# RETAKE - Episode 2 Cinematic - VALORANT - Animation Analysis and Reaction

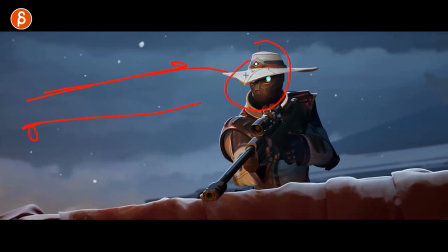8:02 And then give it time for that information basically to come back so that whoever is watching this can process the information and then react. Again, it seems simple, but watch this in real time, right?
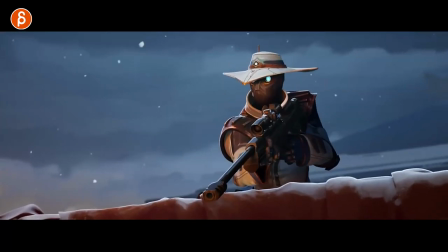8:16 It goes forward, see this, huh, huh. Just give it enough time so otherwise it feels too mechanical or that the character is not thinking. It's a simple thing, but look first, give it time for the character to process that information, and then make the choice there.
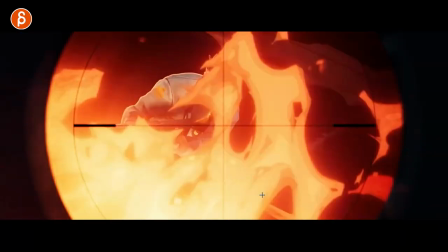8:31 Get a little detail stuff in the fingers here. Ooh, that's cool too.
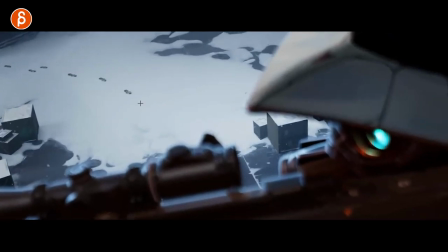8:37 A rack focus here going into that. Of course, being in snow, you have a very clean silhouette.
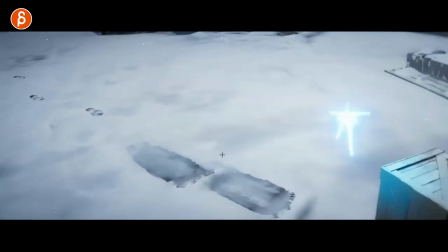8:43 That's cool. I like that. And this is really cool too. Again, I don't know the characters. I wasn't aware of any of this.
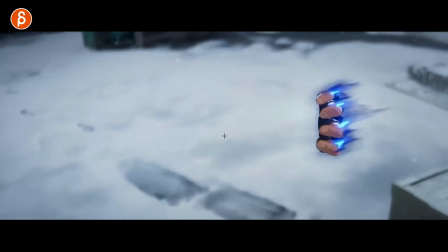8:50 And I really like that. The idea of being it's invisible bubble, then tearing open that world to come out of that.
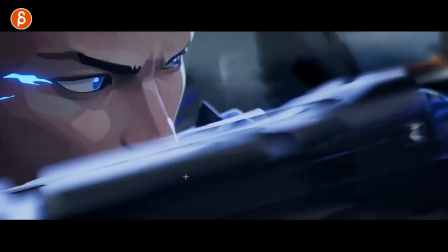8:59 That's really, really cool. All of that. Let's have your eyes visible.
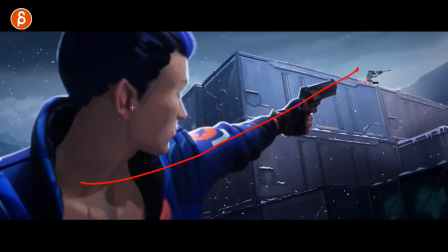9:04 You don't hide them too much. And of course, lines, lines, all of that to this.
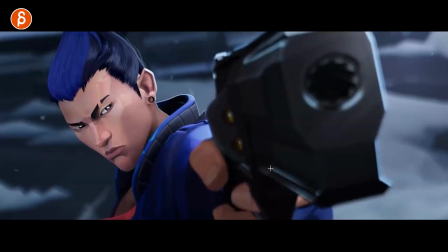9:12 Really, really cool. I'm always kind of looking at when you have a whatever like whatever prop you have anything that you interact with and you got a squeeze
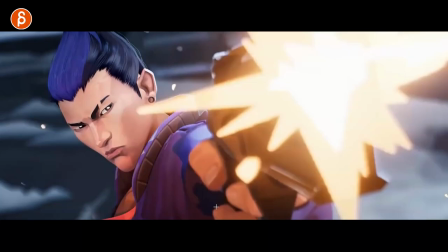9:22 right you you do something with it how much detail is the animator and how much am i putting into this and there is detail you got even the
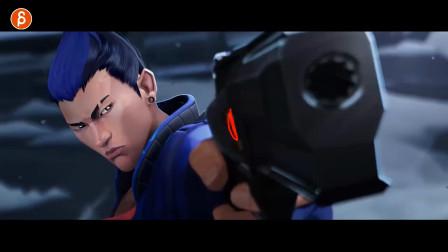9:30 chamber turning reaction there too it's cool lots of cool stuff
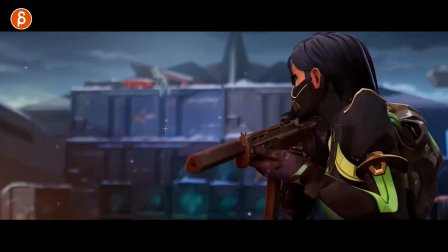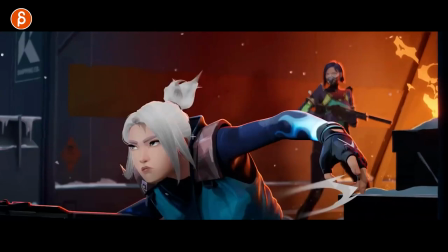9:41 every frame remember that channel that every frame is a painting every frame a painting It's basically that.
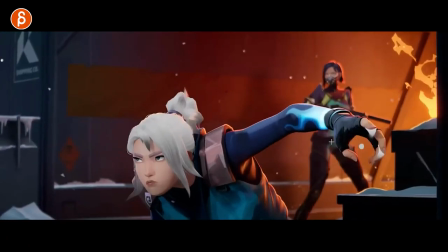9:47 Come on. It's very cool. Nice silhouette too with a cool hand pose. Preparing this here into that launch.
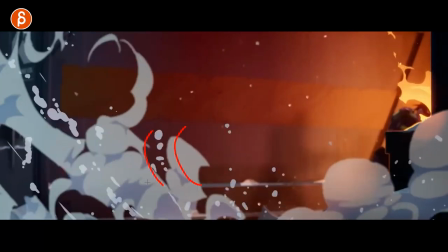9:58 The thing is, when I watch this, I just want to stop doing what I'm doing, which I can't. I have a job. But that's really cool. I want to animate some 2D stuff next to CG stuff.
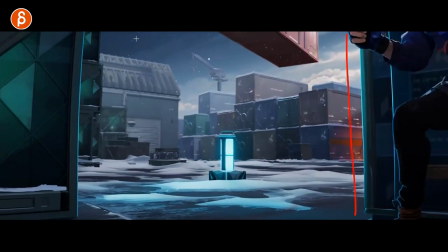10:07 It's really neat. You always talk about the rest of your students in terms of composition. And you have thirds, my crappily drawn thirds. I mean, there are different ways of splitting up your frame and composing things. But it's kind of a common thing. But you can also have center frame. A lot of stuff to give it more importance is center.
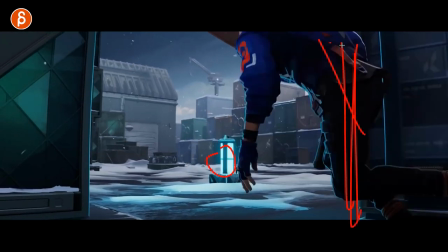10:26 But then it also gives you room for thirds, again, for this character. But the more important thing is center.
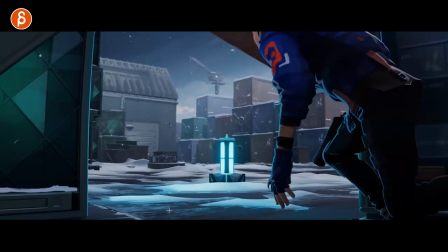10:32 That's totally fine, too. Cool.
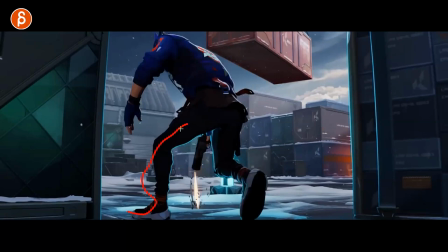10:37 Again, you can see here, character goes this way, stops with this, wants to change direction, but the body here,
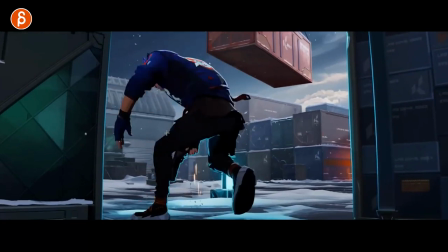10:44 all that momentum and energy and flow, that movement can't just change direction with this.
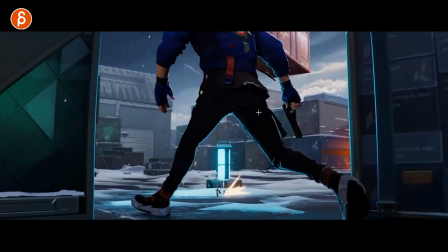10:50 So this has to stop it, right? So if this is going this way,
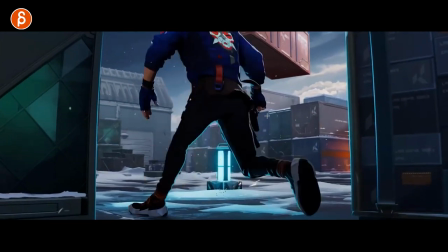10:54 this leg stopping the root here, you gotta give the root a couple frames to come to a stop and then all those muscles activate to push this way.
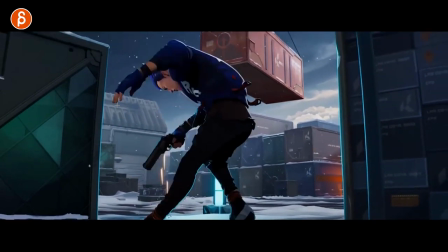11:02 And at the same time, all of this moving has to overlap, drag a bit to go back into this. And once you're around, you know, whatever it is here, right? Then there's enough energy where I push now, and now I can snap back into this.
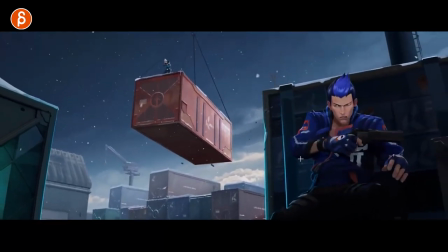11:16 It's very cool.
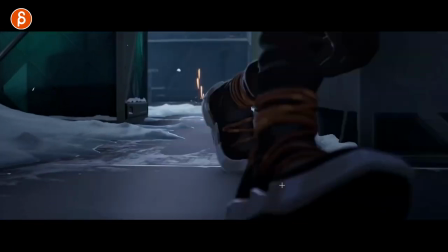11:20 So I need to, oh, it's tricky. Pushing off finger detail, foot soft, you know what I mean?
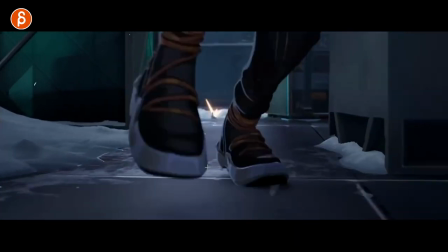11:25 It's not just a simple foot plant. You've got the angle, right? Because it's angled this way.
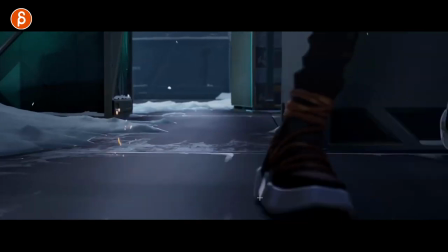11:31 It's not your default rotation in the channel. It goes down, so it has a bit of an angle. And then as the body goes over, you have to pivot off of here.
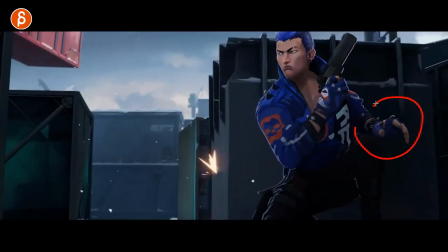11:39 Slight change is rotation there. detail stuff but it's cool always cool hand poses let's
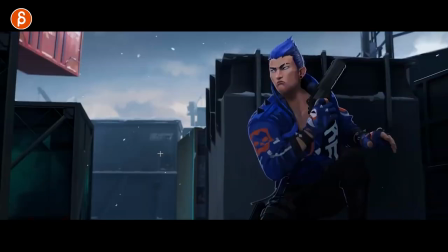11:47 see the finger details I'm always kind of looking at the finger poses I'm a big fan of very detailed
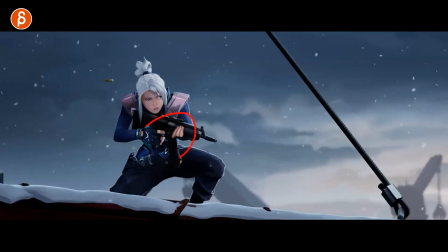11:53 finger poses and you like facial poses as well but that stuff is great anytime there's a character with a
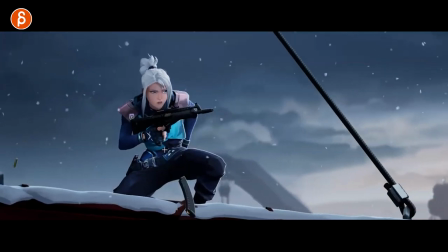11:59 tail I really look at that because I am really bad at animating tails there I said it it's
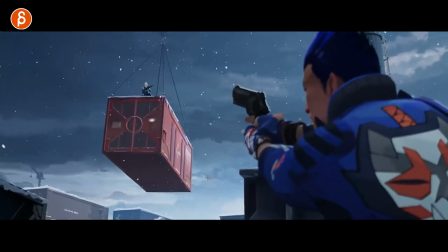12:06 official I am really bad it takes me forever oh yeah
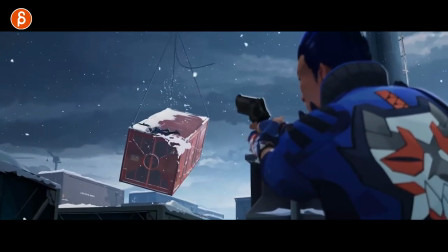12:14 that's cool to be honest i've watched this only once and in my little brain i already forgot that moment ah that's cool look at
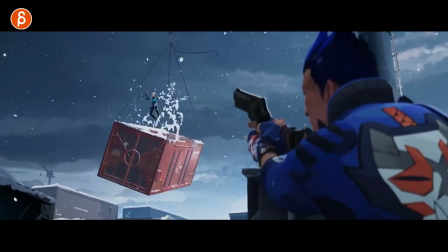12:22 that sorry i'm looking at all this because you got the details here you got the 2d effects but then you got the weight as this drops down but the rest
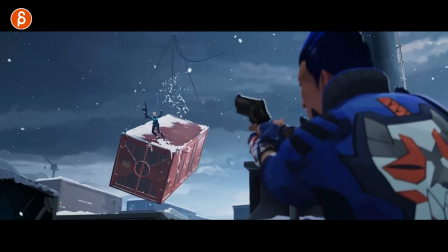12:29 doesn't doesn't snap like this it has to swing back right gets her off balance and oh it's that moment here so you got this is like the one of those times where i tell my students when you have something moving right you can't have a one frame direction change you have to look
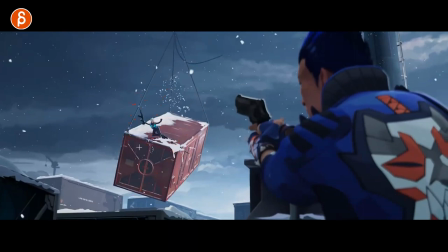12:44 at your spacing so ease in and out and you have to have arcs or unless there's an outside force so someone will push her or she or it or whatever character you have hits another object that will stop that and then you can have a one frame direction
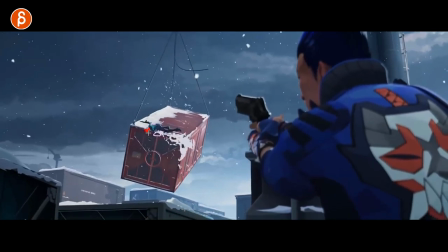12:58 change but even then you're still going to have the continuation for instance this right the head is not hitting this so the head is going to continue oh
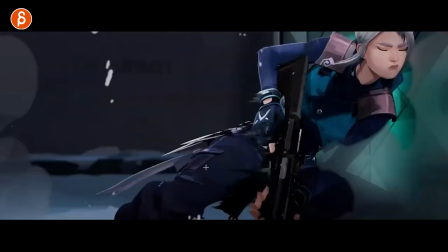13:07 she takes it hard that's super cool i really like that as an ability here to stop this
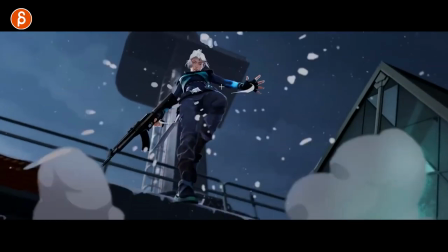13:13 with the timing that's your look at a moving hold right you still got the arc helped
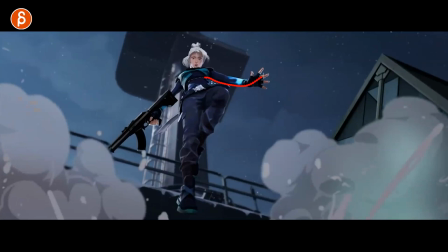13:18 out by that 2d effect here and it continues to go up because you want to the energy is going
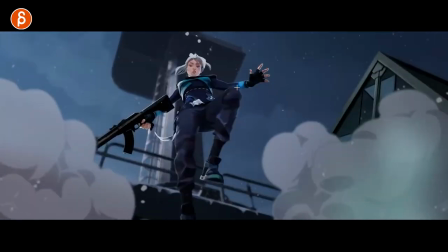13:23 this way so your hole is going to continue that way within a slight release as
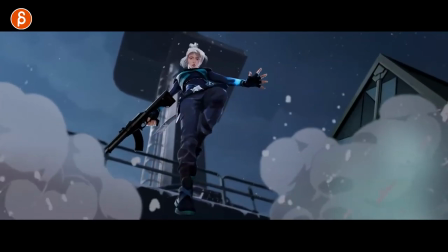13:28 she comes down it's very cool even And this here keeps having a little bit of a flap. And then drag.
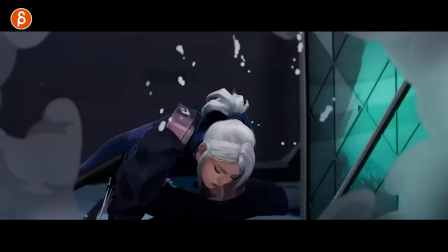13:34 You can see a bit of a stretch here in the head. This is dragging. Lots of cool stuff. Enough weight to win the landing.
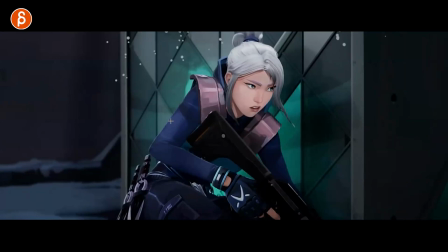13:39 Watch this. Just enough. She is fast.
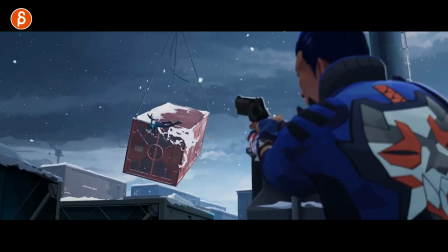13:44 And she goes faster to the right. But to me, it doesn't betray the weight. Watch this again. And it's great.
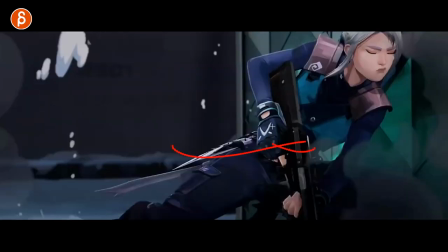13:51 And you got your impact, of course. All those elements she is stopping. This is stopping.
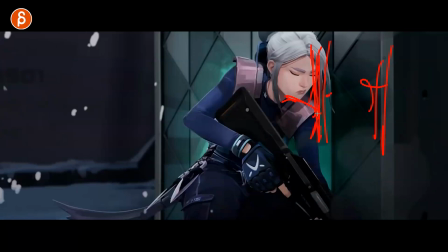13:56 Because this non-movable object is stopping all this. But the rest continues.
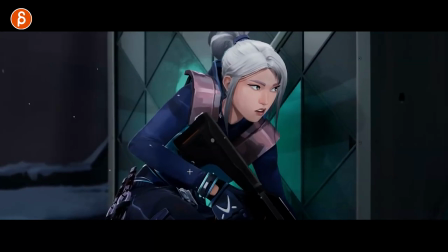14:00 It feels like this whole cinematic is a lesson on bottom mechanics and momentum and weight and continuation of energy and all that.
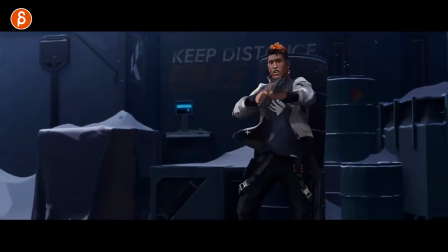14:08 Dare I say. See, what did I say? Same thing here. Ba-bam, right?
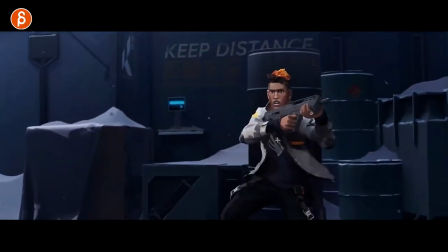14:15 Bit looser, because you can see this moving. So that impact and how he moves is going to be a bit looser there.
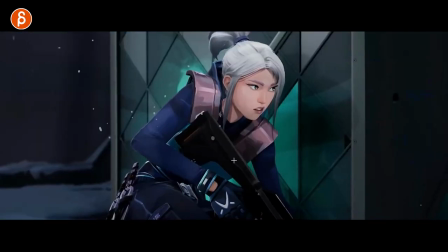14:22 Also, I don't have the sound on, by the way, just because of copyright reasons, blah, blah, blah. I'm going to put on my own. Shout out to Epidemic Sound. and my Epidemic Sound and music on there.
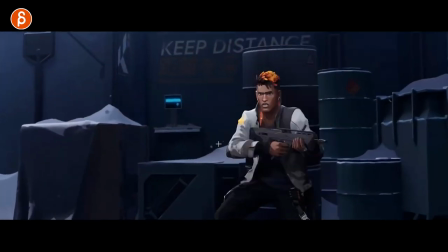14:31 But if you watch this, I have the link in the description of the original trailer. The sound design is really cool.
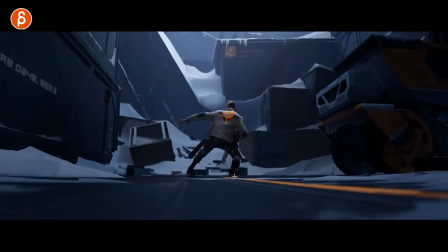14:39 All of this ricochet things. It's great. Again, look at that.
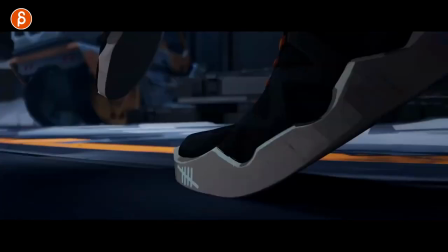14:44 It really feels like all about... That's great. Great little moment there. Body mechanics.
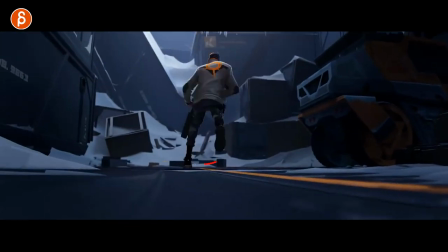14:50 Apple logo? No. Like an old Apple logo. But you have the sliding. And then because of that, right?
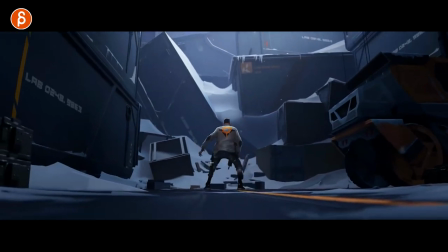14:56 It spreads out the legs. Great silhouette. And then look at that, the body still continues. Even though we're done here sliding, body continues. And then it settles.
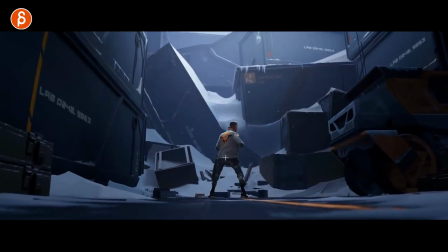15:06 You have a little bit of up and down. You can see this here. Goes back for a small anticipation to then down in an arc, always an arc, to push off. Full extension on a leg. So great. This is really just animation one-on-one.
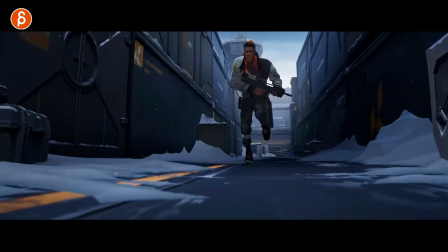15:20 Such a lesson here. I love this.
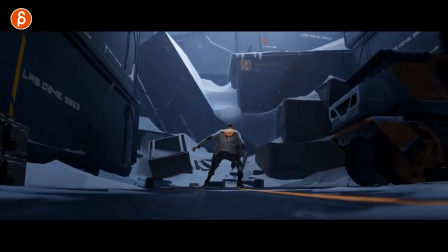15:24 So great. Sorry, I'm nerding out. anybody watching this for a more in-depth analysis this is one of these my over the moon
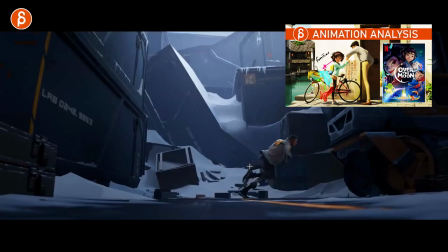15:32 is more animation analysis more a pure form this is just me geeking out as well all right